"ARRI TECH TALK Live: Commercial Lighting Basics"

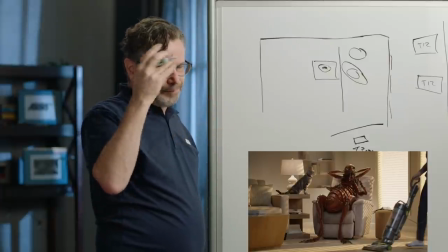1228s
But if you're trying to force a backlight into a situation just to get that separation, kind of like what I've done here because I'm against a dark background.
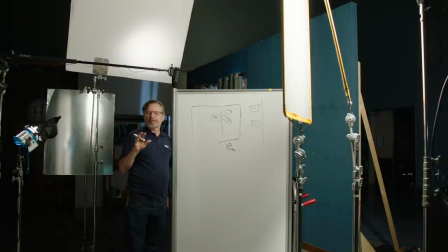1241s
A lot of directors will say that doesn't look real to me. And that's kind of the trend now. There's a lot of people who just aren't into backlights.
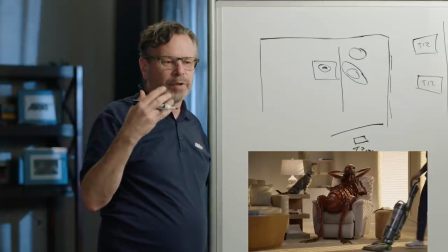1248s
And it is more natural to not use a backlight. In the black and white days, you really needed that because, you know, dark hair against a dark background.
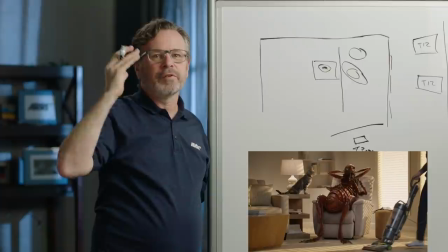1255s
By eye, the colors may be different, but to the film, everything blended together, and you really need to get that separation.
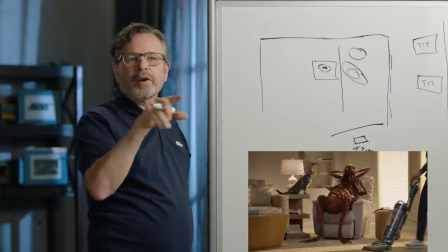1261s
So, why don't we zoom out on this other camera, and I'll show you my setup here.
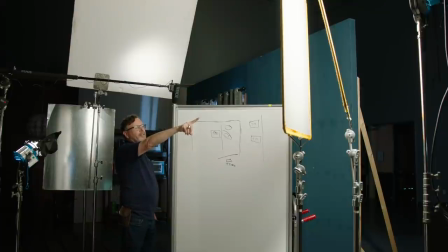1270s
So, what I've done is I've got a soft key here. I didn't have any 129, so I just stacked 2 4x polyester silks. And I can't see the source through that. This is just a big glowing wall of light. And that's what I like. It's not always appropriate. Sometimes you do want to see the source through there and get a little bit of hard light.
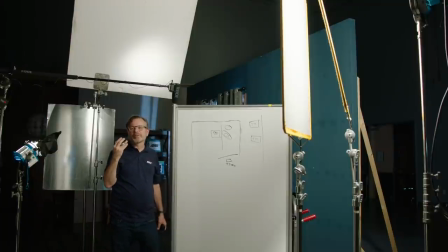1289s
But in this case, I wanted to give myself as much help as I could. There's a bounce over here. It's a 4x8. It's just leaning against the C-stand. This is just something to get into my face.
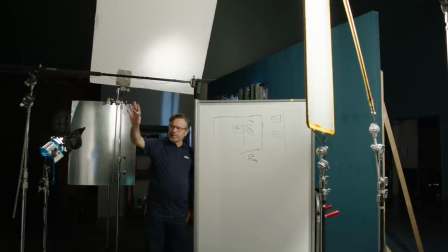1303s
I use a 4x8 vertically because, once again,
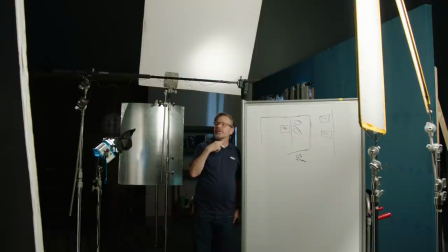1306s
if you put it up high, then you get a second chin shadow, and I don't like having a key shadow and a fill shadow. I like hiding the fill as much as possible.
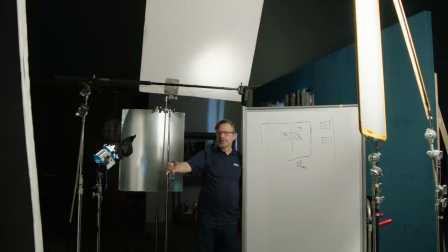1315s
And that's why it's such a big source, and it's also a tall source, so it's kind of getting under my chin, giving me a little bit more help that way.
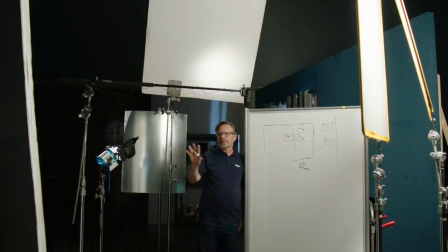1323s
I try to keep it as close to the lens as possible. A lot of people will put the fill over here because it's the most efficient way to catch light from the key, but then that leaves a dark spot because it doesn't get into this eye.
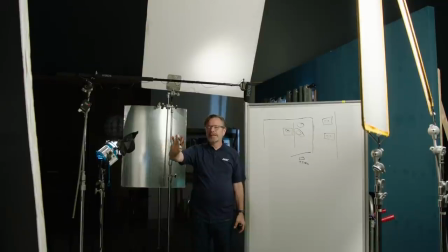1334s
So I always try to keep the fill as close to the camera as possible. And fill placement is really important because if you get the fill in the right spot, you can often clean up faces where you aren't able to clean it up with the key. So if the key is way over here and it's just raking across my face and there's nothing I can do about it because I don't have time to move that big light,
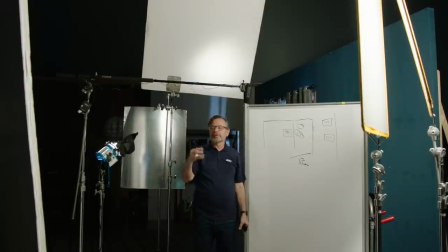1354s
if I come in with fill either behind the camera, on the key side, or even just from the traditional fill side and get it as close to the lens as possible, you can clean up a lot of stuff quickly. I was blending a little bit too much into this dark background, so I just added a little bit of
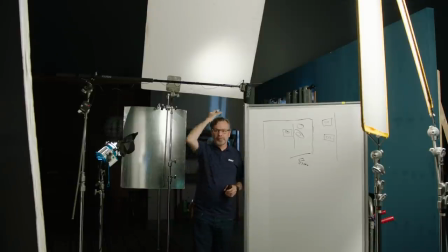1370s
white card with a light into it just to give me a little something. And there's actually a silver
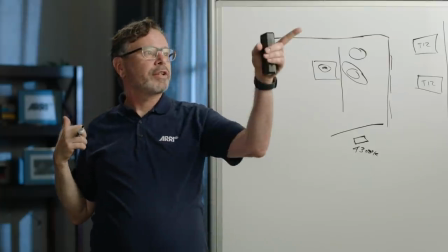1375s
card over here that's just catching some of this light off the key and giving me
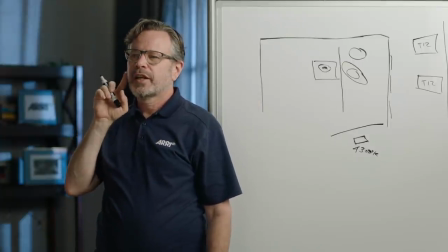1379s
a little bit of something. So when I turn over here, you feel a little presence of something. I really like soft scratches because a hard scratch feels like a light.
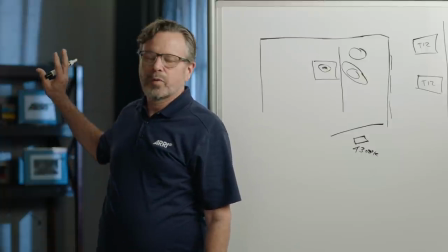1389s
A soft source, either a white card or just a silver card,
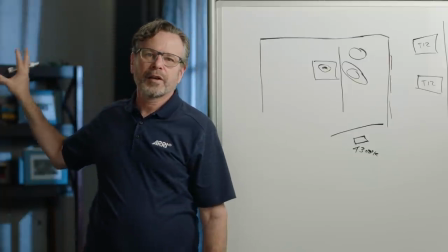1393s
it kind of tells you, hey, there's something there, and I'm just catching ambient light from it.
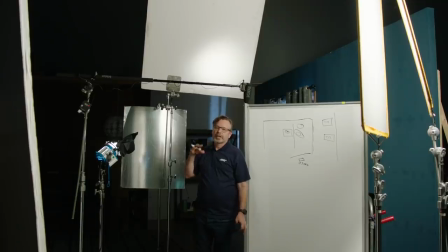1399s
So not only is it, I think, a more refined look, but it kind of gives you a sense of what the space is like that the person is standing in. It's a little subliminal clue. That's the way I think of it. Everyone sees things differently, but I just like reflecting things in people's skin. It just feels more real to me.
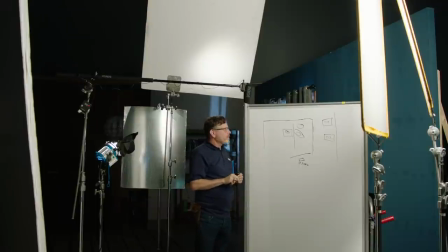1417s
Now, speaking of this white card up here, one of the reasons I put it up there is because if you're shooting in a set and there's no top on it, it doesn't feel right because all the upward surfaces feel too dark because hair has, for example, shine to it. And if the top of my head is just black, something feels wrong.
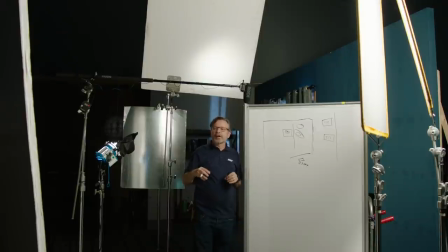1436s
And this will happen with set pieces and all sorts of other things. There's always a ceiling in a real room and it's always pushing a little bit of ambient light down.
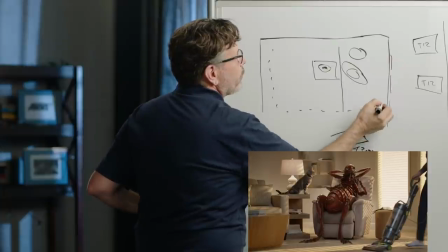1444s
And in this setup, we actually had overhead, it was a 12x12 ultra bounce, once again my favorite ultra bounce, just sitting there as a ceiling.
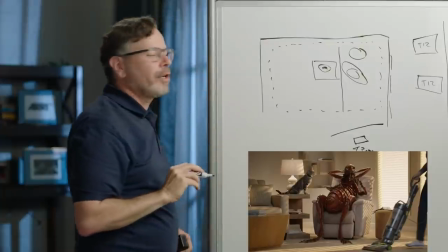1452s
And if we hadn't had that in there, it would have felt wrong.
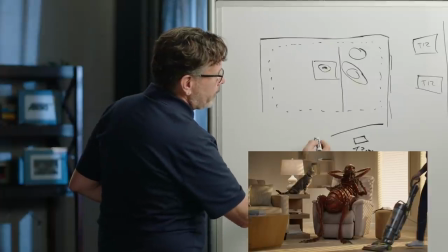1455s
Now, let me talk really quickly about how we shot this, because what we had to do was shoot at 24 frames per second and get the flea's performance.
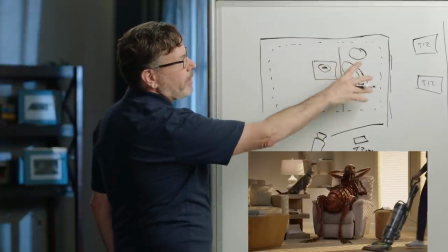1464s
Then we pulled the flea out and then shot a clean background plate for the digital flea to be put in later.
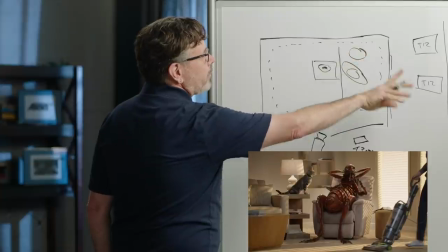1470s
Then we took the flea out. The trainer for the cat came in and we put the cat in.